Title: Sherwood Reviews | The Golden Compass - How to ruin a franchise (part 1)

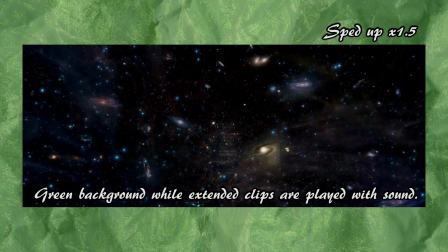In many Earths,
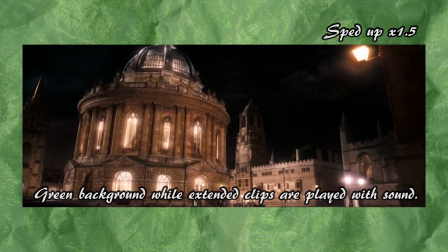worlds like yours, where people's souls live inside their bodies, in worlds like mine, where they walk beside us, as animal spirits we call, demons.
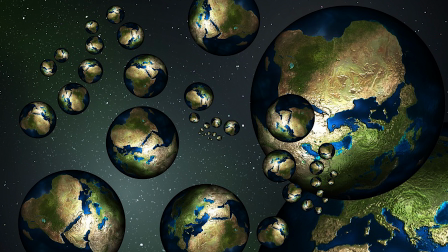That's all you need. There are parallel universes, and in this universe, demons are a thing.
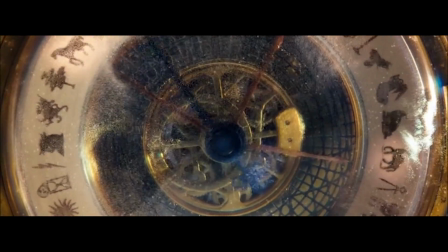That is setting the scene of the story. We don't need to know anything else at the moment. This stuff about the golden compasses is totally unnecessary.
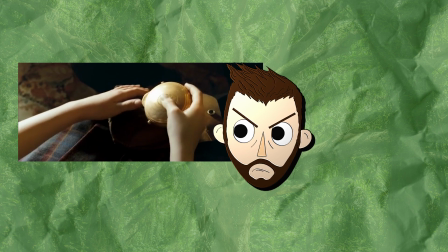We don't need to know about them at the start of the movie. In fact, this information could have easily been given later when Lyra herself is given the alethiometer.
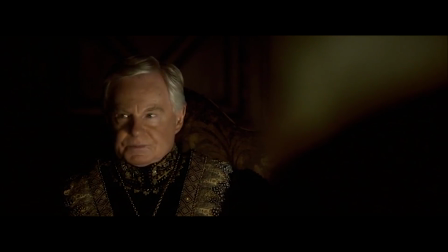As for the Magisterium, we have yet another force parallel to the Lord of the Rings. The golden compasses equal the rings, and the Magisterium equals Sauron. I'm sure I'll end up saying this a lot throughout the course of the video, but it's for a good reason, I promise.
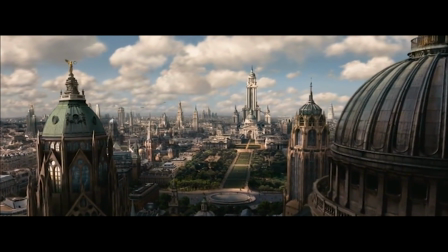So in the books… The Magisterium and Dust are kept in the background as the plot to save the kidnapped Roger plays out.
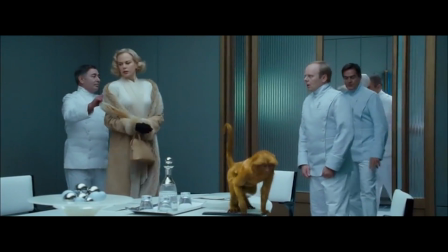In terms of the bad guy, we have the Oblation Board, a specific branch of the Magisterium.
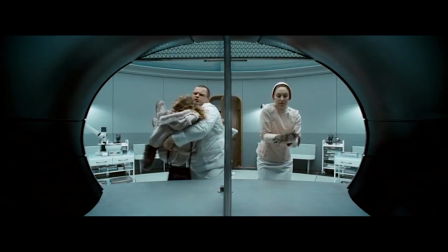They are intent on severing the link between human and demon.
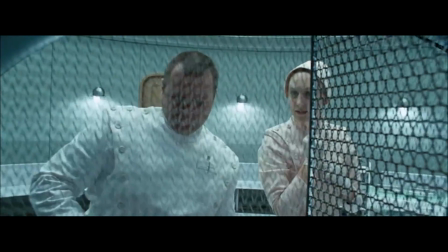They believe that dust is evil, and since it only settles on humans after puberty, when a demon stops changing form and settles,
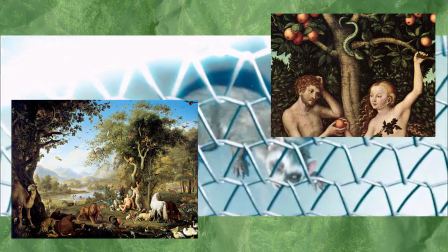if the human and demon were separated, then we could remain children forever, and would remain innocent and free of original sin.
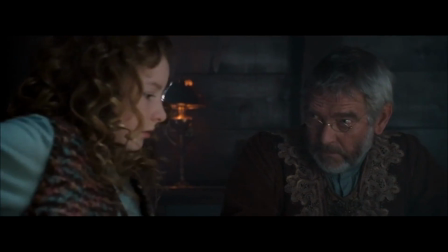And yet, while these motivations are grim, the focus is purely on the rescue of the children, as, for the most part, the motivations of the board are largely kept a mystery.
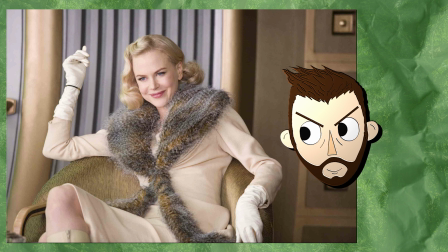In fact, some characters in the book say openly that dust is evil, and represents original sin.
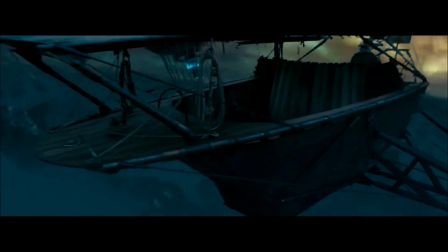It's only at the end of the book where Lyra openly renounces the magisterium and declares dust as good.
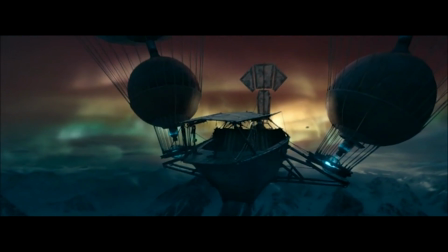Ultimately, it's part of her character arc to reject what she is told and form her own opinion. If they all think dust is bad, it must be good.
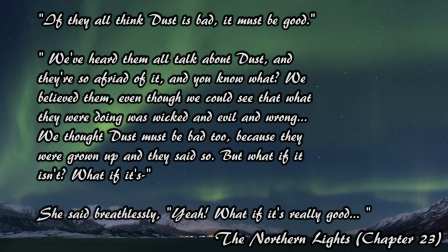We've heard them all talk about dust, and they're so afraid of it. And you know what? We believed them.
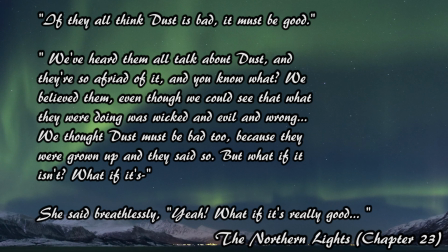Even though we could see that what they were doing was wicked and evil and wrong, we thought that dust must be bad too, because they were grown-ups and they said so.
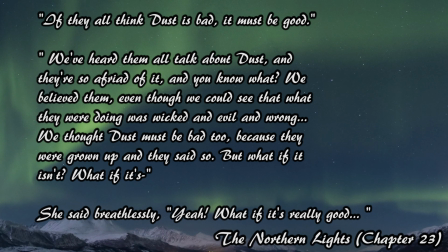But what if it isn't? What if it's, yeah, what if it's really good?
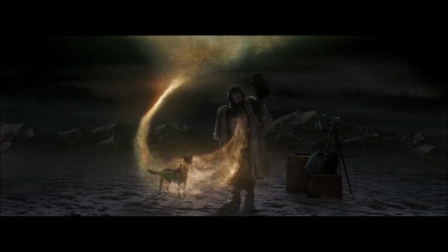At the start of the film, when Lord Asriel talks about evidence he's found for a city in the stars, a parallel universe,
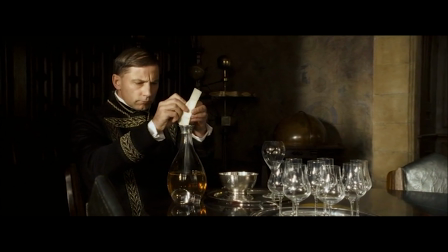it is a man from the Magisterium that attempts to poison him to prevent the research into dust.
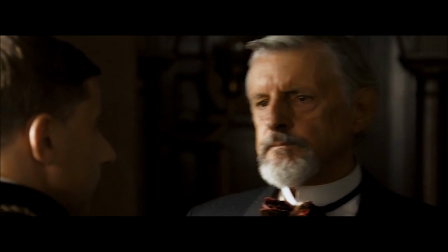In the books, we have the Master of Jordan College poisoning him in order to protect Lyra from what Asriel might do one day.
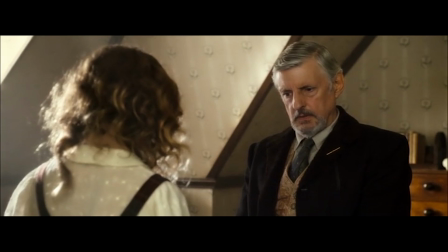Now, And while I do sort of agree with this specific change, as the Master's motivations are possibly too complicated for a film and work better in the book,
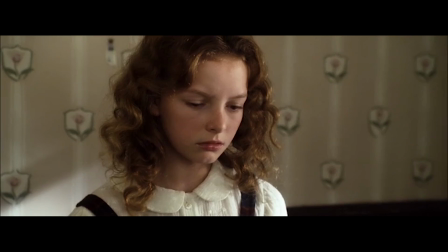it's a perfect example of a conscious change to simplify both the magisterium and the character of the Master of Jordan College.
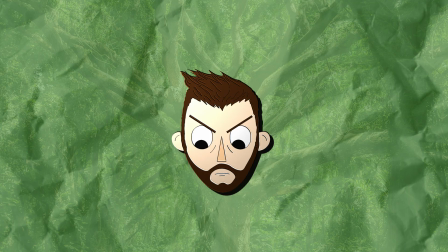In the film, all these choices and decisions are boiled down to a paragraph, a bit like what I did in this review, and I bet it wasn't as engaging as the book.
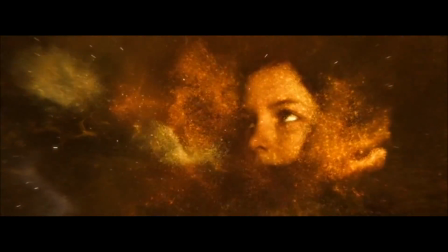Unfortunately, the film is more interested in setting up the lore than what's actually happening. Watching this film, you sometimes feel a sense of aimlessness.
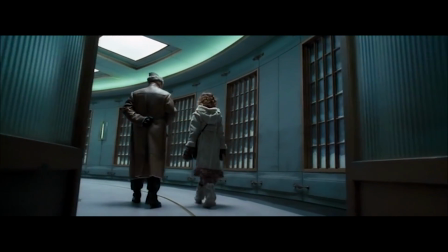The reason being, the film sort of forgets it's about kidnapped children, to the point that it swaps the sequence at Bolvanger, the base of the kidnappers, and the sequence at the Armoured Bear's Palace.
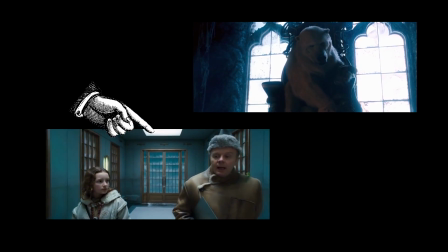In the books, Bolvanger is first, followed by the Armoured Bear's Palace. The film has them swapped.
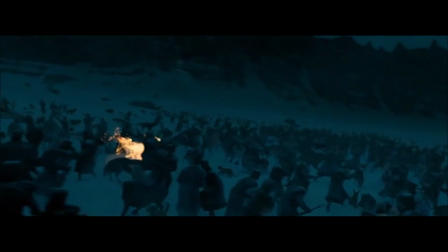One could say it was so that the big battle would happen at the end of the movie.
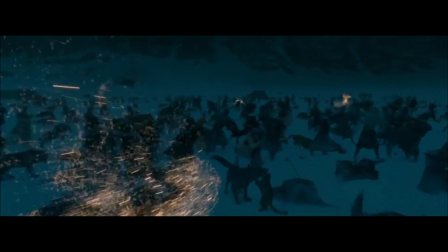But the cynic in me thinks that it's because they forgot that they were meant to rescue some children, and instead got distracted by two polar bears punching each other.
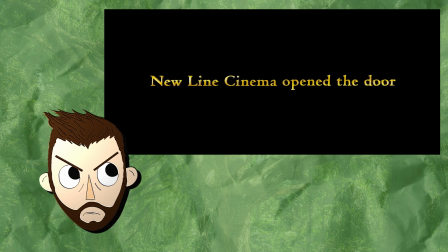New Line were in such a hurry to remake The Lord of the Rings, I think they sort of forgot what The Northern Lights is about.
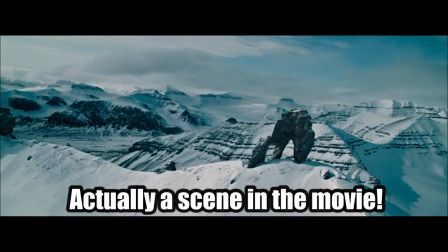And I swear they just reused old footage from The Lord of the Rings. The Golden Compass and The Lord of the Rings do share a lot in common.
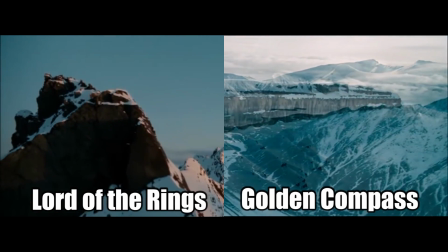They are both high fantasy and at the end of the day are quest stories. But the movie just misses the mark.
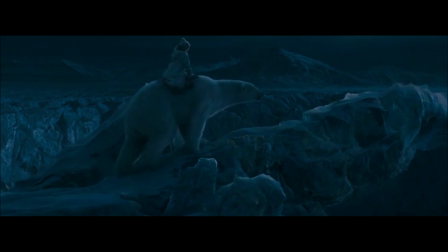His dark material strengths were not just the world, but the small nuances and details about the characters and the story.
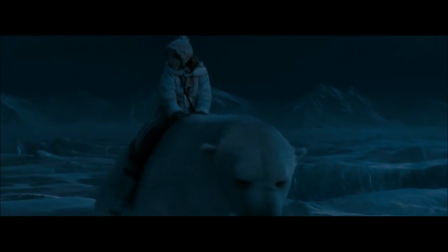Its deeper meanings and metaphorical commentary. It all sounds a bit pretentious when you write it down like that.
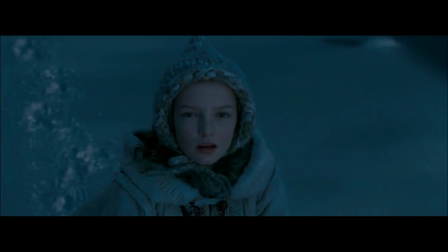But the film turned the world building into homework by forcing it down our throats. And as for more subtle meanings, well, they're all but gone.
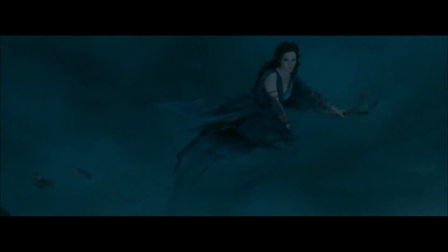Trying to be something it's not and forcing the lore of the world upon us? Is this what's to blame for the film?
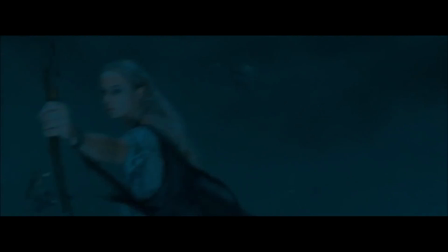Well, maybe. But I think there's more to it.